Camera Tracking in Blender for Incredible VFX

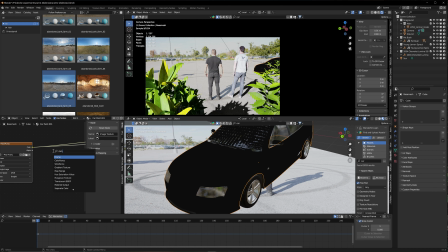Right now it's just completely black. I'm gonna add another ramp node, set this to box, UV projected. Okay, that's basically what my roughness looks like. Now I can just dial it in.
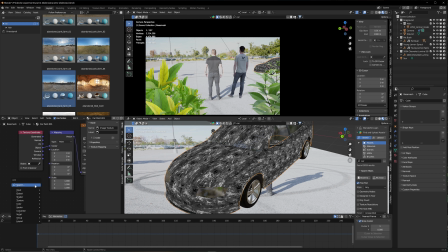Let's go out of cycles here, we don't need this. I'm gonna make a value node, connect this to scale. So now I can just find the scale I want, something realistic, which is not too repetitive, like that.
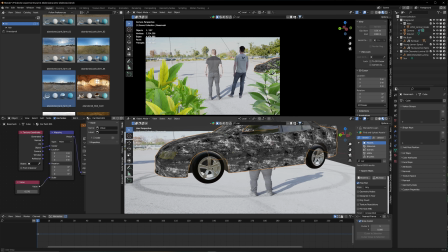And perfect, we're done. It's a perfect car. Just kidding, it's obviously not.
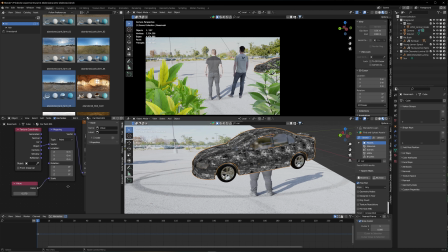It's just to give that car a few little extra imperfections. So if we plug this ramp into the base roughness, it should give us some imperfections.
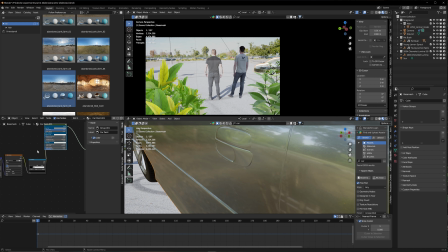See, like scratches like that.
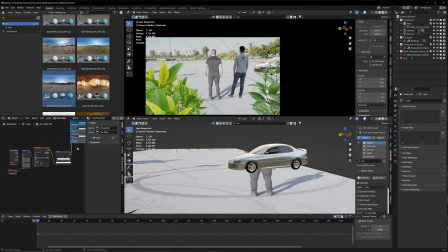And the good thing is, this entire node setup, we just can, later on when we have all of the cars, we can just copy paste it to all of the cars just to make them a little imperfect. But now it's time to animate my car a little. So the moment he lifts his arms,
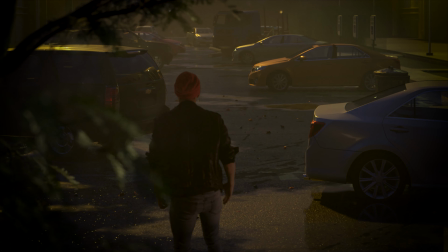I got a lot of shit for that because I didn't do the timing right in my last telekinesis car lifting parking lot video,
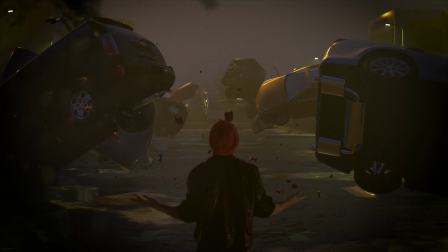that it started too early or too soon or something like that. So this time I'm gonna do a better job.
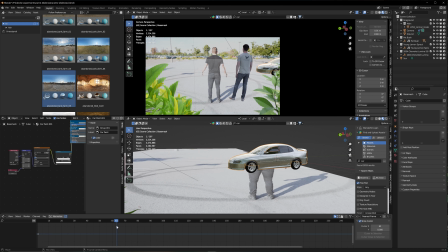So once he starts lifting his arms, which is here, I want the cars to start lifting up.
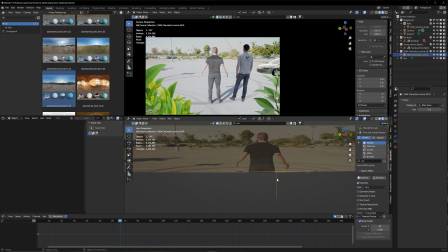So I'm gonna have my null object here. This is my null object. This is how I can move my car.
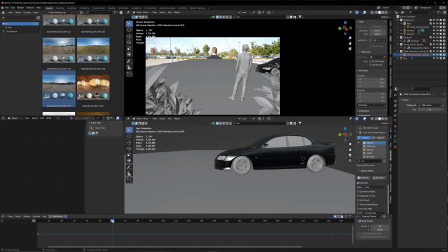On frame 66, let's go a little earlier. I'm gonna animate my null object here. My empty, it's an empty. I always mix it up with After Effects, and After Effects is null object. So I'll go to item and hit hover over location, hit I, hover over rotation,
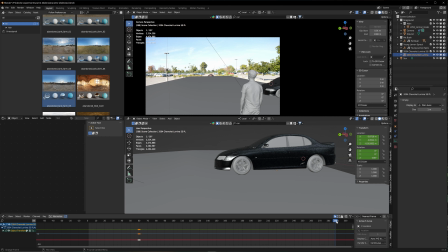hit I. Now I'm gonna go to the very last frame and go to the end position where I want my car to be in the very end,
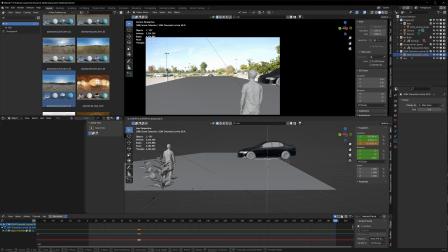which is gonna be pretty far out. I want it to fly up.
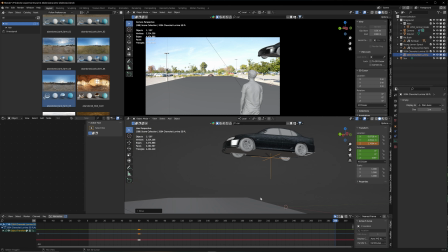The problem is the car has no texture or any detail on the ground, like this one in particular. So if I rotate it like this, you could see that there is no details. So instead of that, I'll rotate it like this, rotate like this,
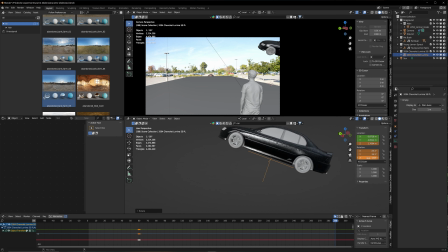into a rotation where we don't see the down side of the car ever. In my last video, I did that with rigid bodies, which is also an option,
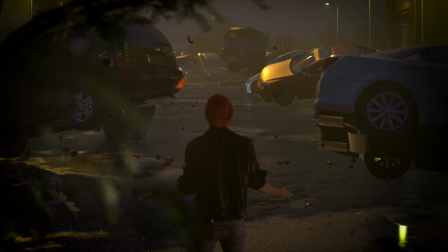where it just, you actually turn off gravity and all the objects start flying at the same time. Could be an option here too, but this time I want to see if I animate it by hand, if I just have more control, because it is a little pain in the butt to do that with the rigid bodies. So I wanted to see how it works if I just do it manually this time. Let me turn off hide my ground here so I can see.
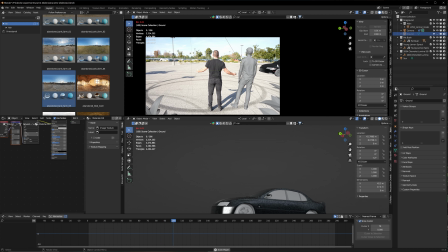So cars are, this one car is lifting. Awesome, works for me. And now I'm gonna place a few more cars, and I'm gonna do the same thing. I'm just gonna place them around the parking lot in different orientations and make sure they're not always perfectly parked, because you know, people, they don't park perfectly. So make sure to add some errors and imperfections, and let's do that real quick.
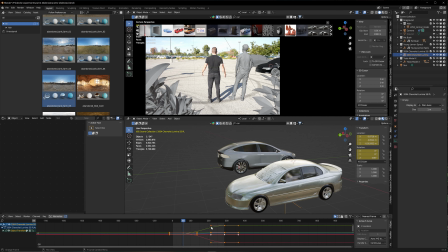And one important thing about the animation is that you want to start smoothly, so it doesn't start abruptly, so it's easing into the animation, but you don't want it to ease out. So I'm gonna grab this one, move this to the far right so it's not easing out, and the same with this one.
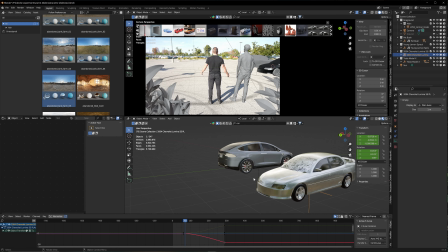And the next car, because it's just a little further away from our guy, I'm just gonna start the animation a little later, just a few frames, because that's gonna be a cool wave if the cars start moving the further away they are.
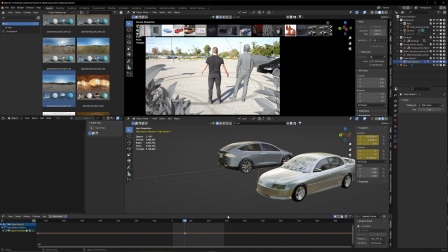I'm gonna hover over location, hit I, hover over rotation, hit I, go to the very last frame, lift it up, rotate this way,
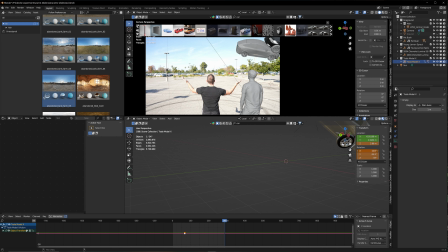rotate maybe even this way, and definitely this way. Nice. That's how you get away with crime. And again, you want them to ease in, but you don't want them to ease out. So I move these ease points to the right so they're not easing out.